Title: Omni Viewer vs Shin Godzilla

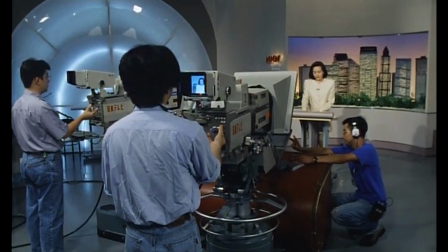263s
In the four other examples given, the political angle only mattered in a handful of scenes meant more to develop the world than advance the plot.
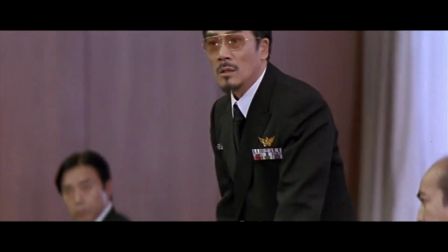271s
Heck, in GMK, the red tape was used to provide a laugh because of how ridiculous it is. What was
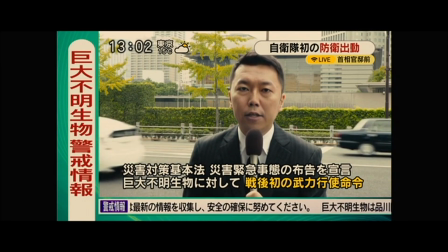289s
clearly meant to be an intense political thriller instead just wound up giving us a plethora of frustrating moments,
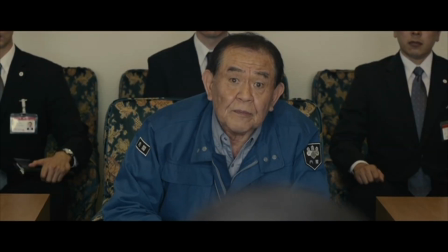295s
like how the Prime Minister keeps hesitating to approve attacks on Shin Godzilla for reasons that quite frankly make him look pathetic.
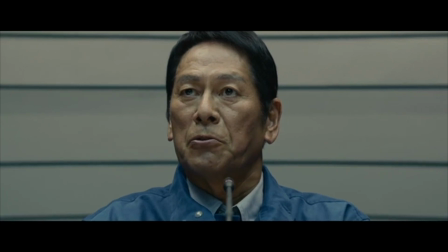302s
Oh no, we can't shoot the monster that's killing hundreds of people because we might hit the two homeless folks still down there.
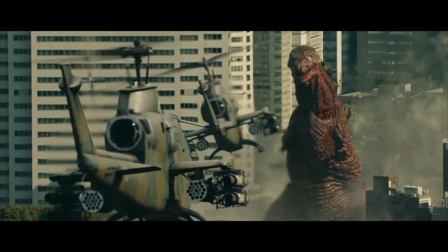309s
A chance of hurting two people totally justifies not taking actions which will definitely save millions. Look, I get that part of the movie's theme is about government inefficiency, but after For a certain point, it had me rolling my eyes for all the wrong reasons.
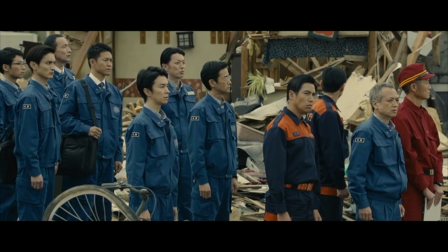325s
Speaking of the wishy-washy prime minister, the cast of characters also suffers in this movie.
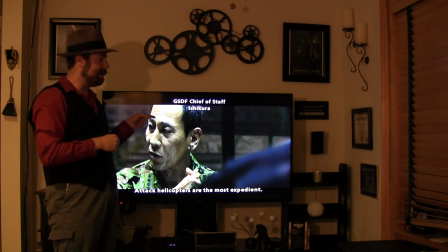330s
You see this shot? Notice how the character is being introduced by text at the top of the screen? That is literally how every single character in this movie gets introduced.
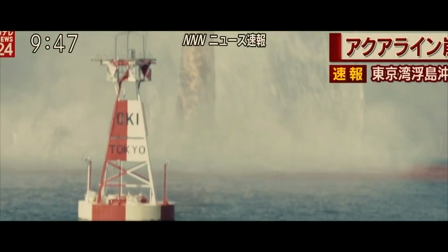342s
And the movie does this so it can cut straight through to the action. Now, sure, you can argue that the movie wastes no time getting the plot rolling.
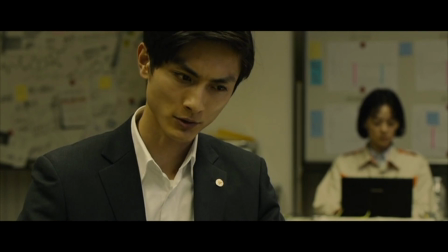350s
But as a result, no time at all is devoted to showing us who these characters are or why we should care about them.
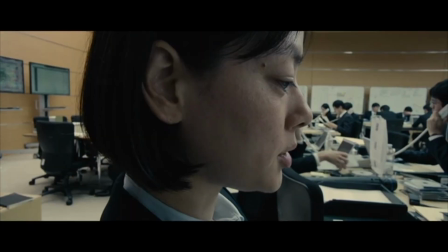359s
None of them show up until they are needed in the plot, and everything that they say and do is focused on the plot,
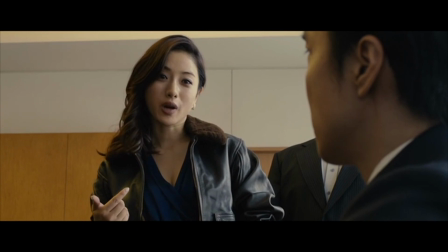366s
with no room for anything else and thus no reason given why we ought to care what happens to them. Heck, we only ever learn the life goal of one character. but it's not mentioned until the final quarter of the film, by which point it's too little too late.
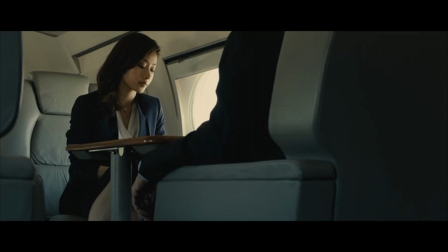380s
Oh, so the girl from America wants to be the American president one day. I guess that kind of explains some of her behavior.
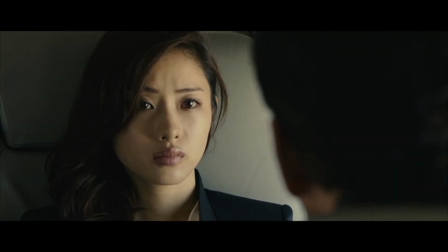389s
Good thing we were given this information an hour and 36 minutes into this two-hour movie. Then there's the soundtrack, which is a mix of both new music by Shiro Sagisu and classic tracks from Akiyara de Fukubei, including songs from the original Godzilla, King Kong vs. Godzilla, and Battle in Outer Space for some reason. For the most part, it's good music, but the way it's implemented just doesn't work.
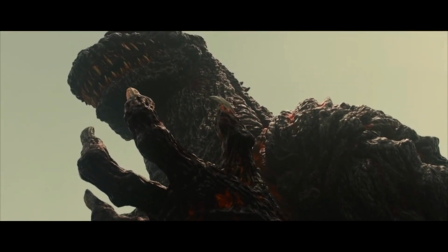418s
Persecution of the Masses would have been great for dramatic scenes of Shin Godzilla killing the fleeing people of Tokyo,
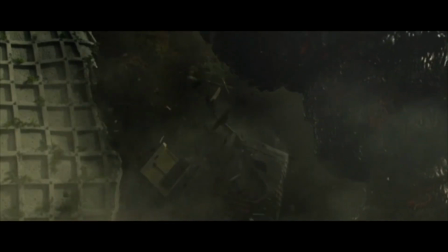424s
but instead it plays over rapidly cut scenes of the characters interpreting the Japanese constitution,
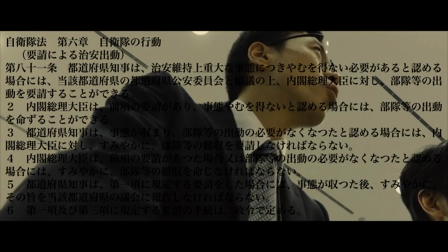430s
and it doesn't fit at all.
Correct. Article 76 says in an armed attack, self-defense troops are allowed to use force.
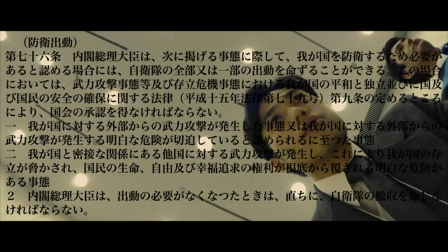437s But this doesn't qualify as an armed attack.
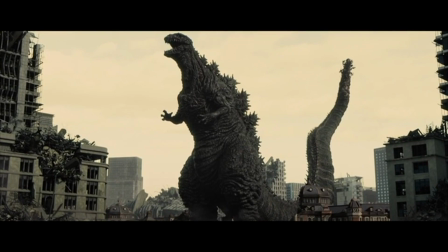439s
Who will know, a song allegedly written from Shin Godzilla's perspective would have sounded great over a dramatic scene of Shin Godzilla's death,
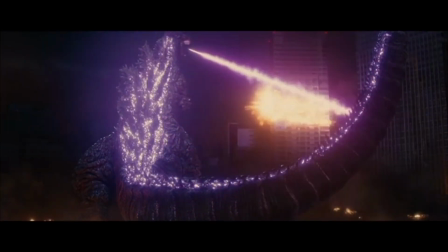447s
but instead it plays when Godzilla first fires his heat ray, which creates a kind of musical disconnect.
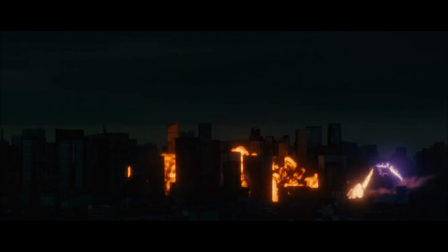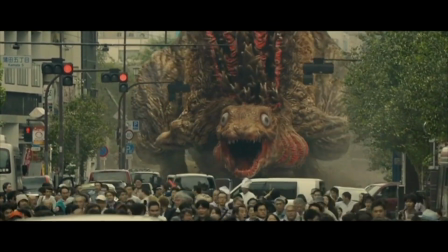459s
In regards to the recycled music, Godzilla Comes Ashore is played during the scene where we first see Godzilla mutate, even though it doesn't fit the scene.
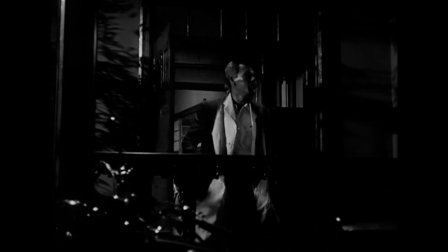468s
It was originally written for when Godzilla appears in Tokyo Bay for the first time, moving slowly and eerily,
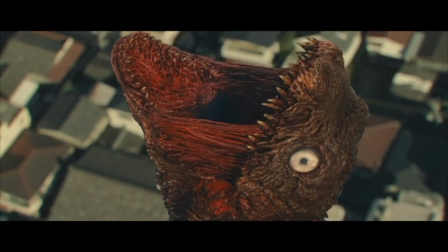475s
but for this shot it feels more like it was included because it's a recognizable piece of Godzilla music.
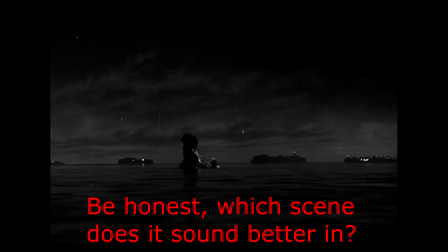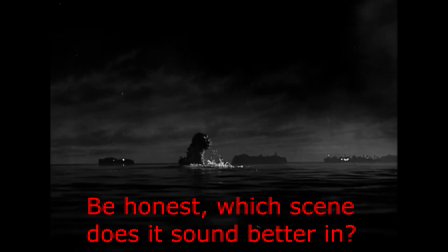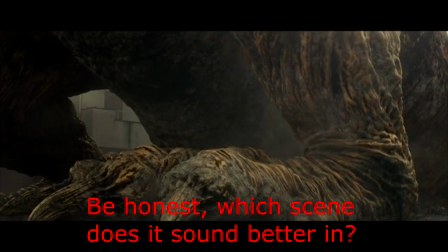Then you have baffling pieces like Early Morning Tokyo which completely disrupt the tone.
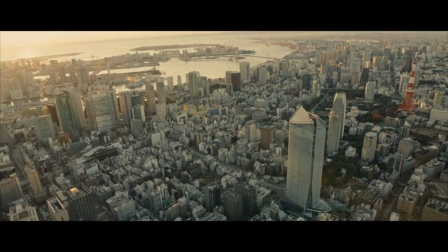504s All flights out of Narita have been cancelled. We have several reports of fires blazing out of control in Shinagawa.
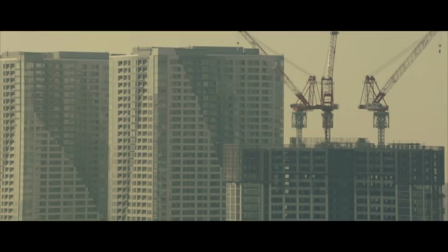510s
Yeah, that's actual music from the movie.